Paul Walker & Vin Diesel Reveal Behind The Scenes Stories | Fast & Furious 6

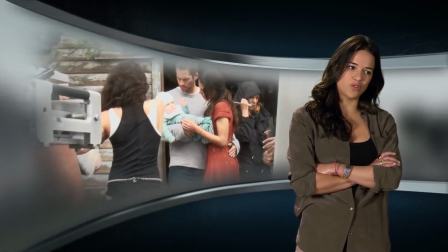And when thinking about that, and the responsibility that that holds, and then thinking about the lifestyle, something doesn't match.
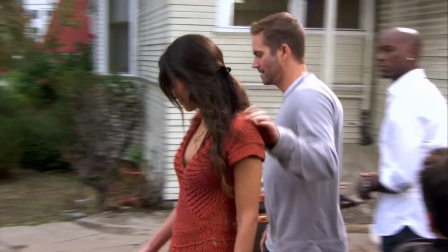So I would find it really interesting to see, you know, where this goes.
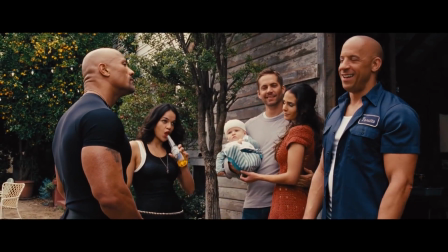Would a Leti character want to stick around if she's not living the fast life? Would any of the characters want to stick around if they're not living the fast life?
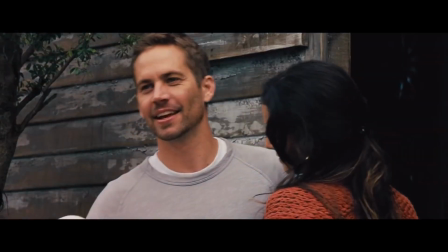And I think that that's an interesting question.
Thank you. Good luck.
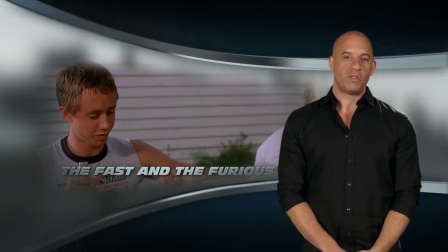The first Fast and Furious was released in 2001. That was a film we shot in 1999, the last year of the last millennium.
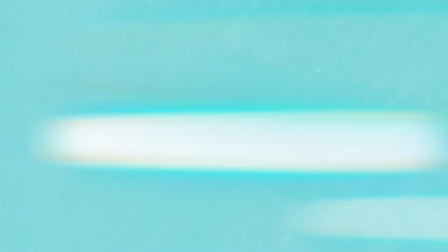And there was a very important scene there where my character tells another character to pray.
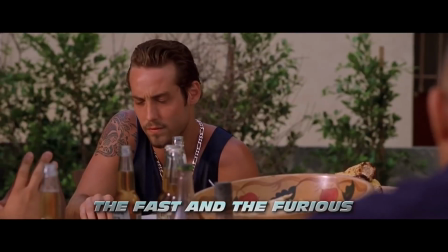Scenes like that set us apart from what people's expectations were about an action movie.
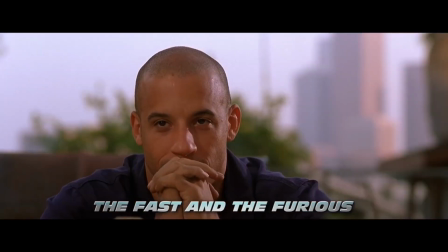Our movie was backed with real heart.
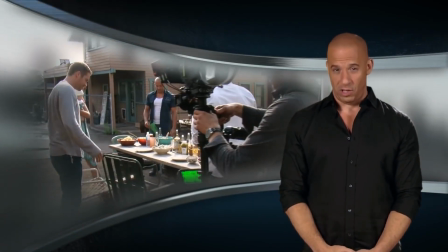to be able to return to that set, that exact location that I was filming in 1999,
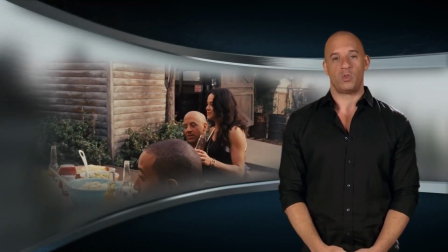in 2012, was surreal.
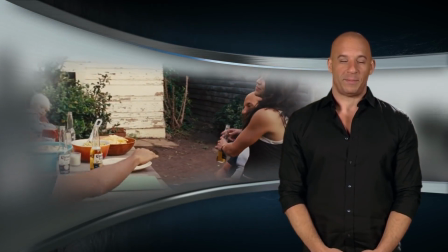You'll see, at the end of the movie,
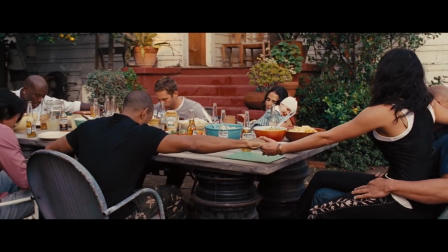how much of an homage we paid to the first film when we end the movie on a prayer.
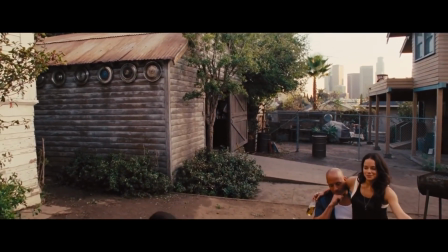Father, we give thanks for all the choices we've made, because that's what makes us who we are.
It's been a great ride to be a part of this franchise.
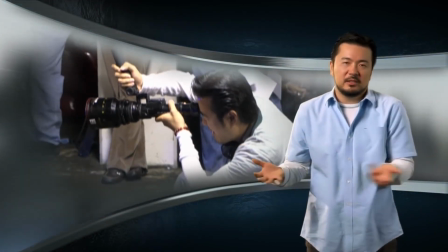When I came on to do Tokyo Drift, I literally had just done basically a credit card movie right before it.
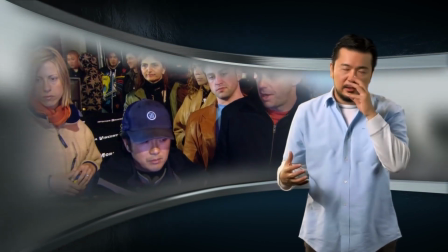And to be able to be handed over the reins to the franchise and to try to do something to evolve it,
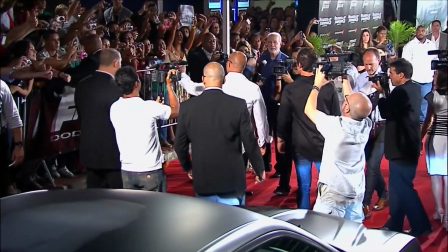I feel lucky to have Universal as a partner. But at the same time, to be able to make four movies, I give a lot of credit to the audience, to the fans,
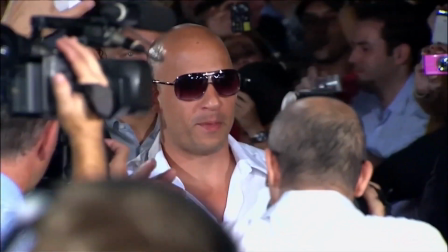because, you know, sequels don't just happen, they are earned.
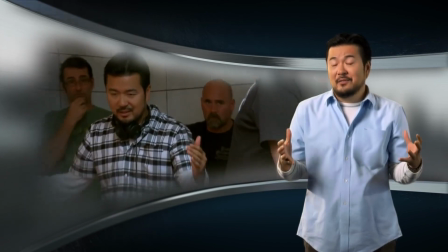You know, as I'm kind of ending this chapter, I feel great because I feel like the franchise is in the best position it's ever been,
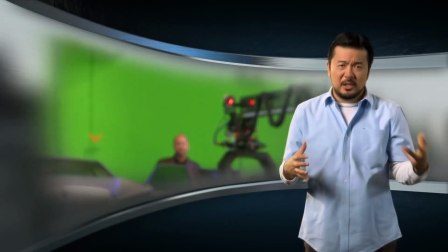you know, and I remember calling Jason Statham and asking him to come in and do the tag,
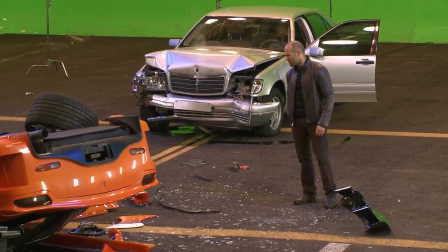and I feel good about that because, you know, not only is it in the best shape,
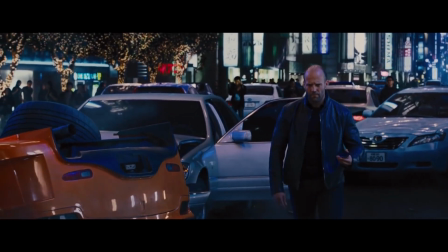I feel like I'm handing it off, and I'm kind of excited to see how the next chapter is going to be told.
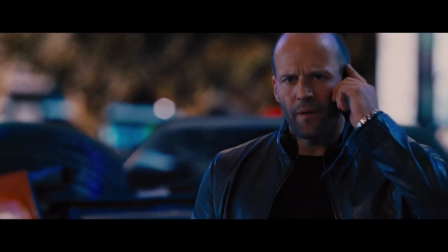Dominic Tourette. You don't know me. You're about to.